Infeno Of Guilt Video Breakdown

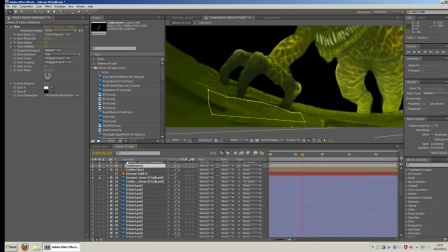16:31 And that was how the arms were done.
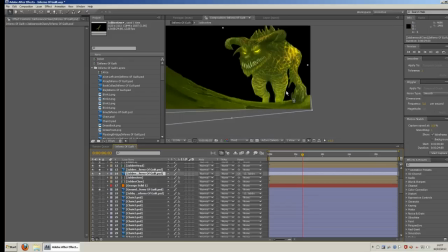16:37 There was one little claw added
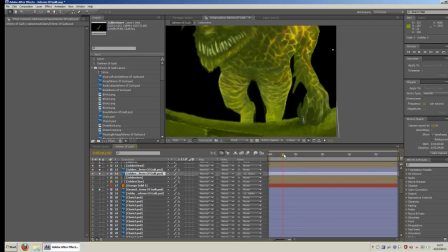16:41 to the other arm, which was just a couple of keyframes, rotation and position, so that it follows the hand and slightly opens and closes. No special tools there. And the body itself and the head were probably the most difficult or most time-consuming part of him.
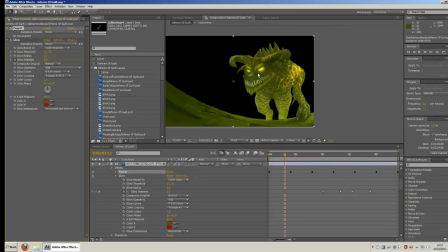16:58 There's a puppet tool. We've got our points there. Ooh, whoops. We've got our points there, which allow me a little bit of movement in the body, namely just to rise and fall as he's breathing and or moving, just like that.
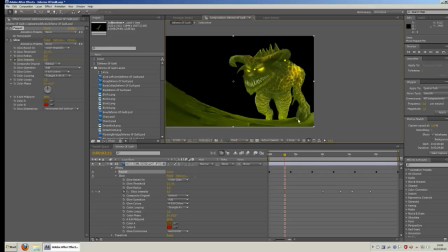17:19 And add a little bit of movement to the arm for the claw so that it moves. And then a glow for this, primarily this section of body here, so that it actually
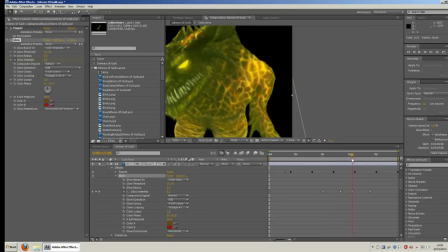17:35 gets a little bit brighter as he flares up. The original idea was potentially to add smoke and flames coming off him, but somewhat Balrog style, but I couldn't figure out how to do it, so if I just play with the settings there, you can see. But I thought there was a little OTT, so it's just the ever so slightest of glow from there to there.
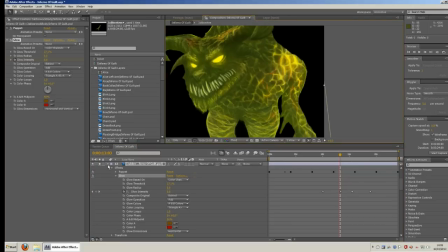17:59 And bar puppet tool and glow, that's all there was for his body. And then the head,
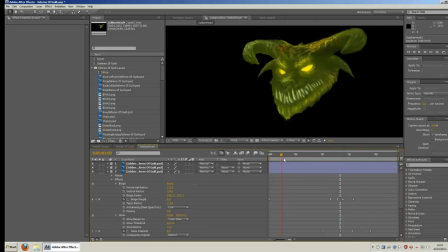18:07 as a composition, it had the eyes had a little bit of a wave warp on them, just to add a little bit of movement to the eyes. Don't know if you can quite see that if I get a little closer.
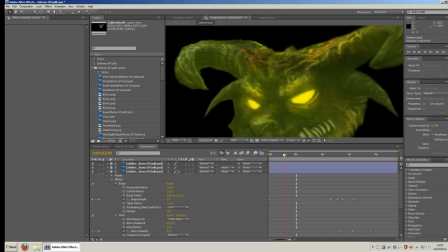18:24 There we go. Couple of individual frames again for the blink, shown and hidden, just transparencies.
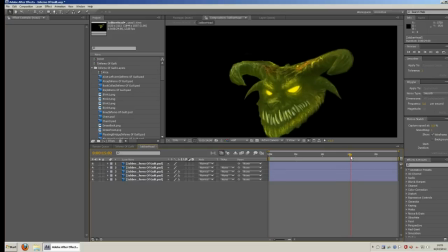18:35 And then a glow applied to the top of the head, a little play with the threshold, just to go with the rest of the body for when that flares up.
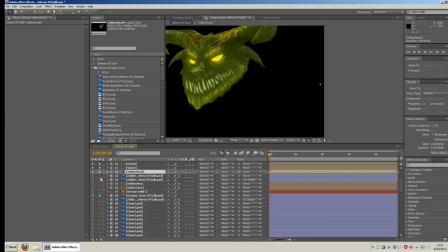18:49 The head was then parented to the body, so that when that moves,
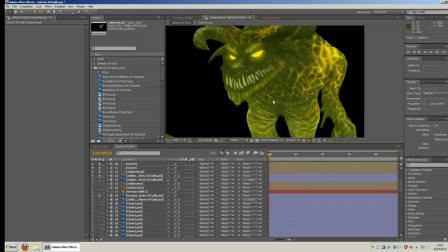18:57 it moves, and a little bit of rotation on it and that, just to make it a little more independent.
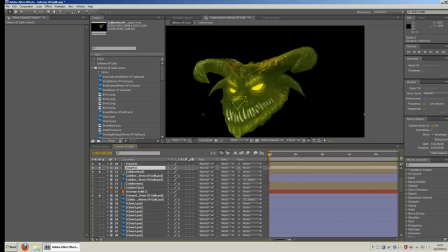19:02 And the last part, some particle effects masked off around the nose,
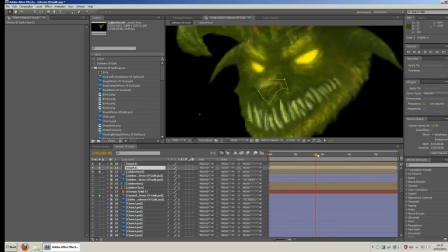19:09 so that he does eventually, when we get to it, give a little snort of smoke.
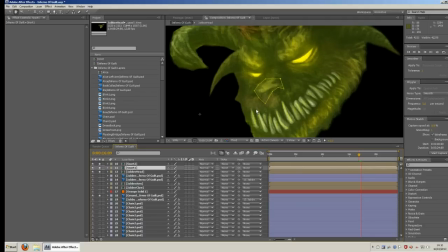19:23 Again, about the last thing that I did after deciding and coming to trouble with trying to add reeds of flame and smoke around his body, that it probably would not really be that beneficial. So, a little bit of smoke there, which shows up a little better on the final animation.
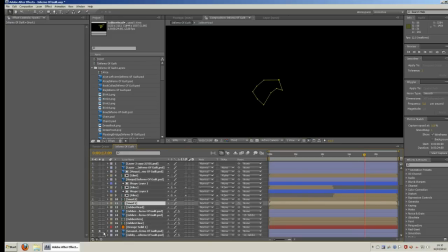19:41 And other than that, that is all there is to it. I've not used any real masterful skills, tools, not much that is not absolutely bog standard inside After Effects. And the end result
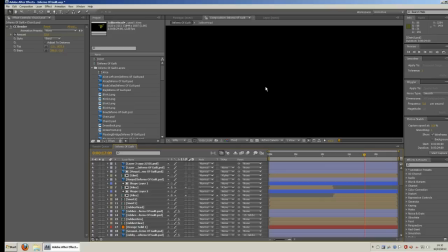19:56 Last part being just to drop the single layer for the Vorpal blade in, which does remind me actually, the Vorpal blade has a glint on it.
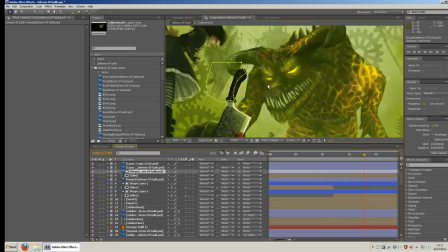20:04 The glint was created by using a plain white layer.
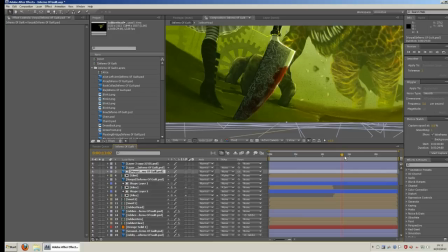20:11 If I find the glint, where is it? A plain white layer with Gaussian blur attached to it.
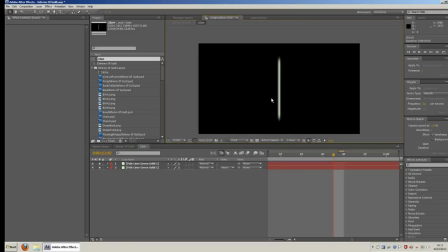20:22 Plain white layer with Gaussian blur attached to it,
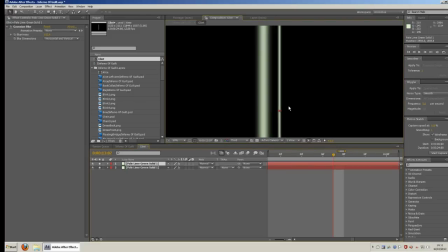20:25 and then the same layer copied again and moved right into the middle just to give it that slightly shinier middle.